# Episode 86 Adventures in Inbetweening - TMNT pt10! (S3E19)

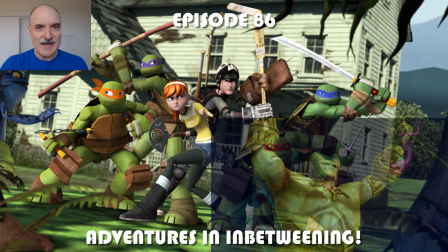Alright, welcome to episode 86 of Adventures in Inbetweening.
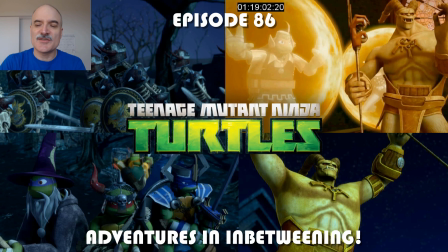Today I am looking at another episode of Teenage Mutant Ninja Turtles that I animated on in 2015.
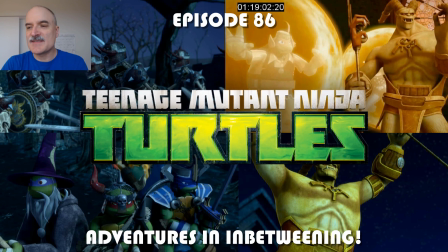This is the 10th episode I animated on, Season 3, Episode 21.
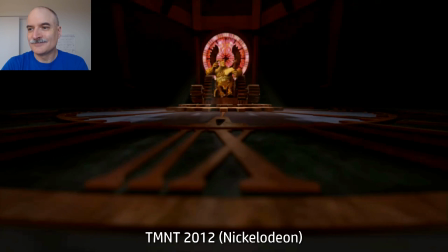Perhaps I'll dominate the present age, so the future will never exist. Do you think you can sneak up on the greatest Time Master ever?
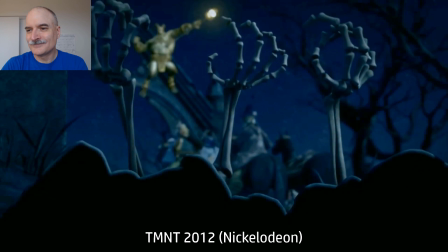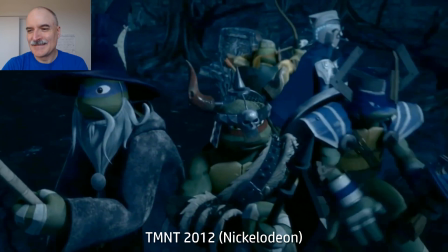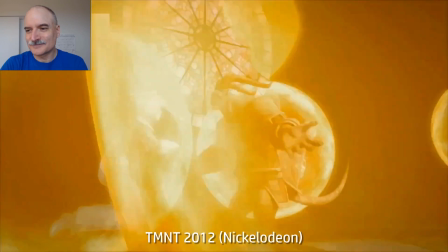Devolve you back into 4 little sea dinosaurs and a monkey. Ooh, or perhaps primal sludge.
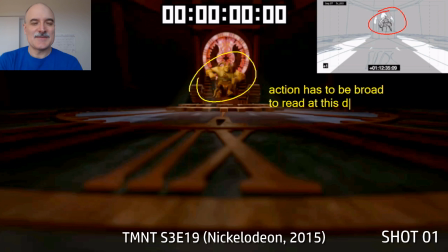Alright, any of you familiar with 1960s monster movies are going to know which is my favorite scene here.
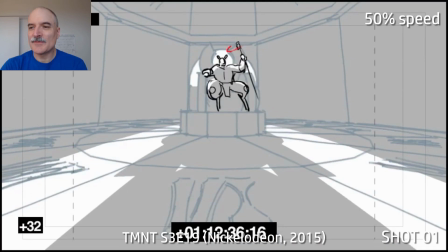Let's take a look at distance here. So when we're far away from a character like this, we need the animation to be really broad. We need to cover a lot of ground, have a lot of shape change. You can see the storyboards covered that there.
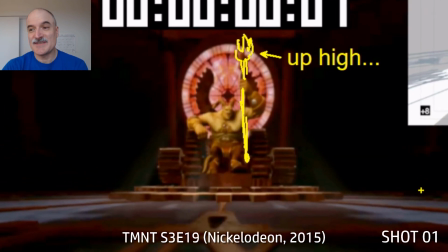Even though Savante Romero is just sitting down, we have to do a lot.
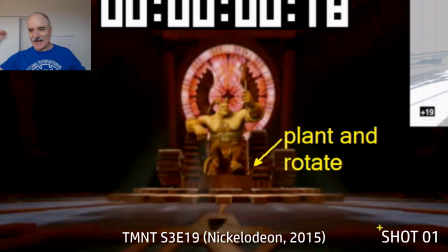So you got to really lift that staff up high, spin it around some, plant it, rotate it.
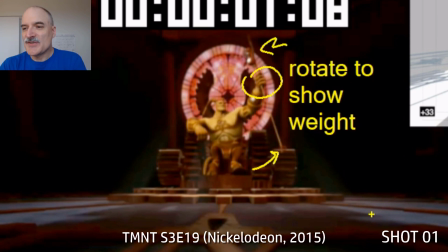We can't go for small motions here. The rotation is good for the shape change because he can't do much when he's sitting.
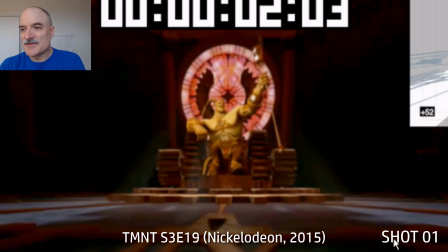Range of motion on the bottom of the staff there is important, the time scepter, sorry. Now when he's going to shift his hand on it here, it's a good thing to, just get some more shape change to go throw it and then grab it at a different point at the scepter.
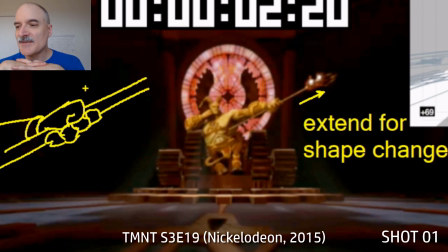And that'll also allow us to have more change in silhouette and more contrast, more snappy timing, more weight.
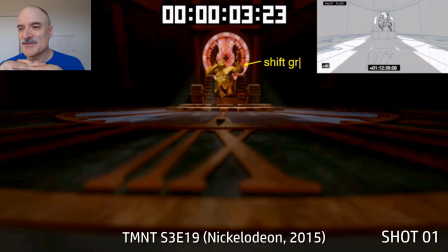You can see that little hand that I drew there just to show that whenever you've got something pointing in a certain direction, we can't just keep our regular, kind of hammer grip here. You have to rotate those fingers over.
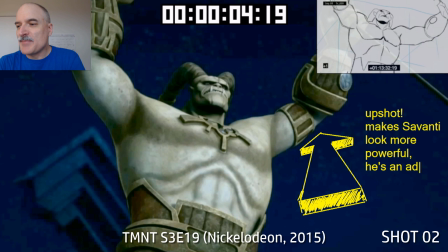And this one here, Savante's in a big upshot here. This makes him look more powerful.
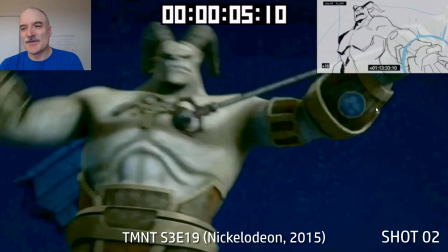It's basically psychologically. I think it comes from, when you're a child, you're always looking up at the adults.
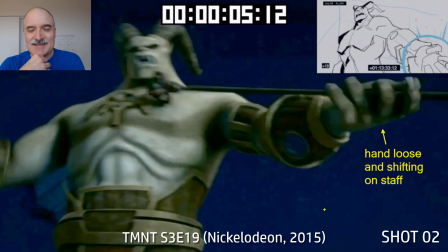They have the power. And so an upshot gives the same, psychological impact for us there.
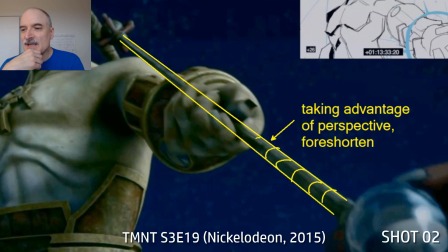Hand loose here. Similar thing here with the fingers really adjusting to the direction of the staff, taking advantage of the perspective, foreshortening.
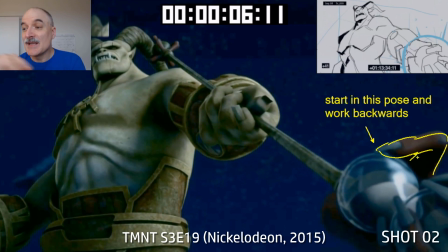You can see the staff getting thinner in the distance there. And when it comes to something like that, where you have to have the staff right into the camera,
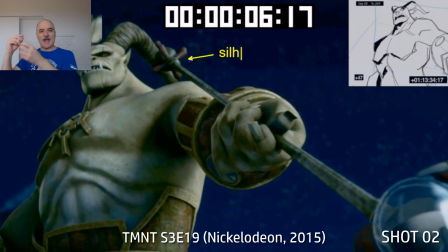it's useful to start with that end pose and then work backwards out of that, rather than try and animate into it and try and make it work.
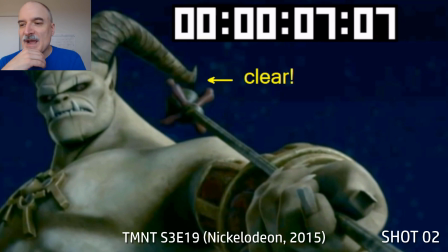You can see here the silhouette with the back of the time scepter clear from the horns.
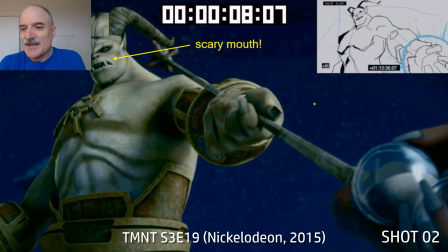That's just giving some overlap and then showing that shape change of the silhouette. Savante always had a scary mouth, so it's nice to do some fun lip sync with him as well.
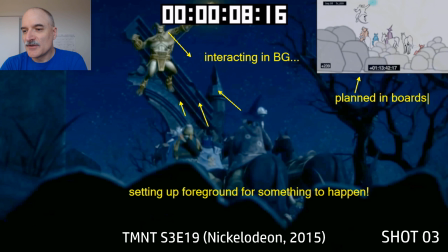And then we cut wide here, and the turtles and Renette and Savante are interacting in the background. You see that in the storyboard they put a bunch of rocks in the foreground. The way that they lit them, we ended up having these rocks so that they all look like one mass. So the heads are all turning, they're wondering what's going on. You can see between those two frames what the difference is.
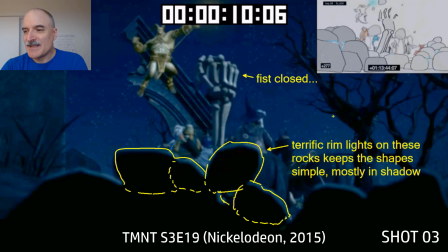And then in the foreground, boom, we're going to get that one fist coming up based on the storyboards there.
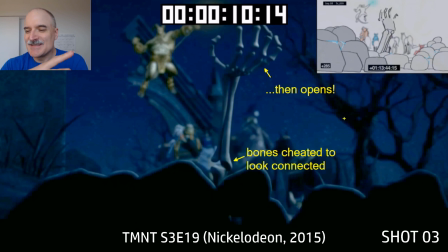The rim lights on the rocks really just set up this these terrific shapes here.
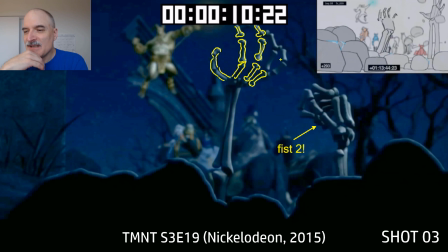And there comes the second hand, boom. You can see that the fingers are actually, it's all a cheat.
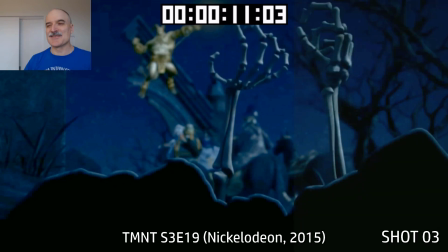Because they're all bones, they're not actually connected. There's no muscles and tendons. It's just they're rotating where they would be.
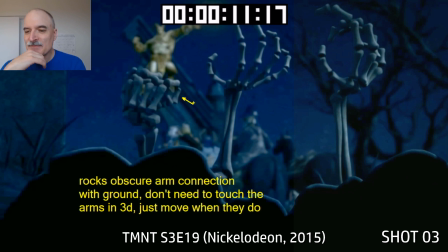So let's hide the boards and take a look at that right hand there. The rocks are skewering the arm connection.
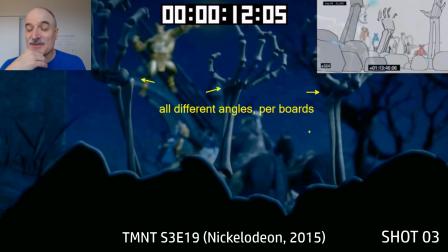We don't need to touch the rocks with the the arms with the rocks. It's all just the illusion of making that work.
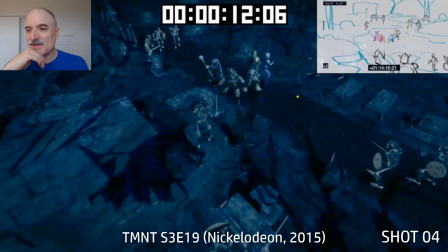And you can see now that everything in the background is blurred. Savante and the turtles, it's about focusing on the foreground. Now here we have a very limited color palette. It's all different shades of this bluey green.
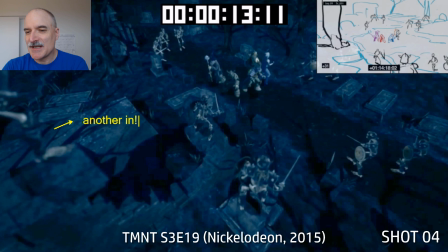We have all these skeletons advancing here. It's all about setting up the danger. Another one's going to come in the foreground, more in the top right there.
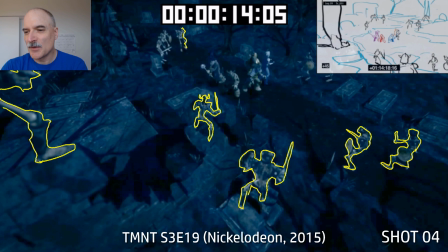It's just this constant motion where everyone's coming forward. Keeping the silhouettes really clear is important because they're at such a distance.
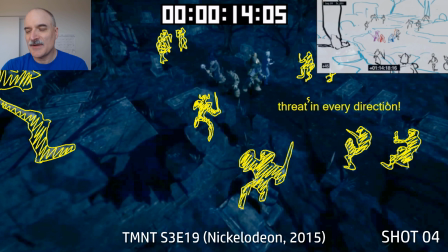We can't see that much detail. Threats in every direction. We got to keep those swords.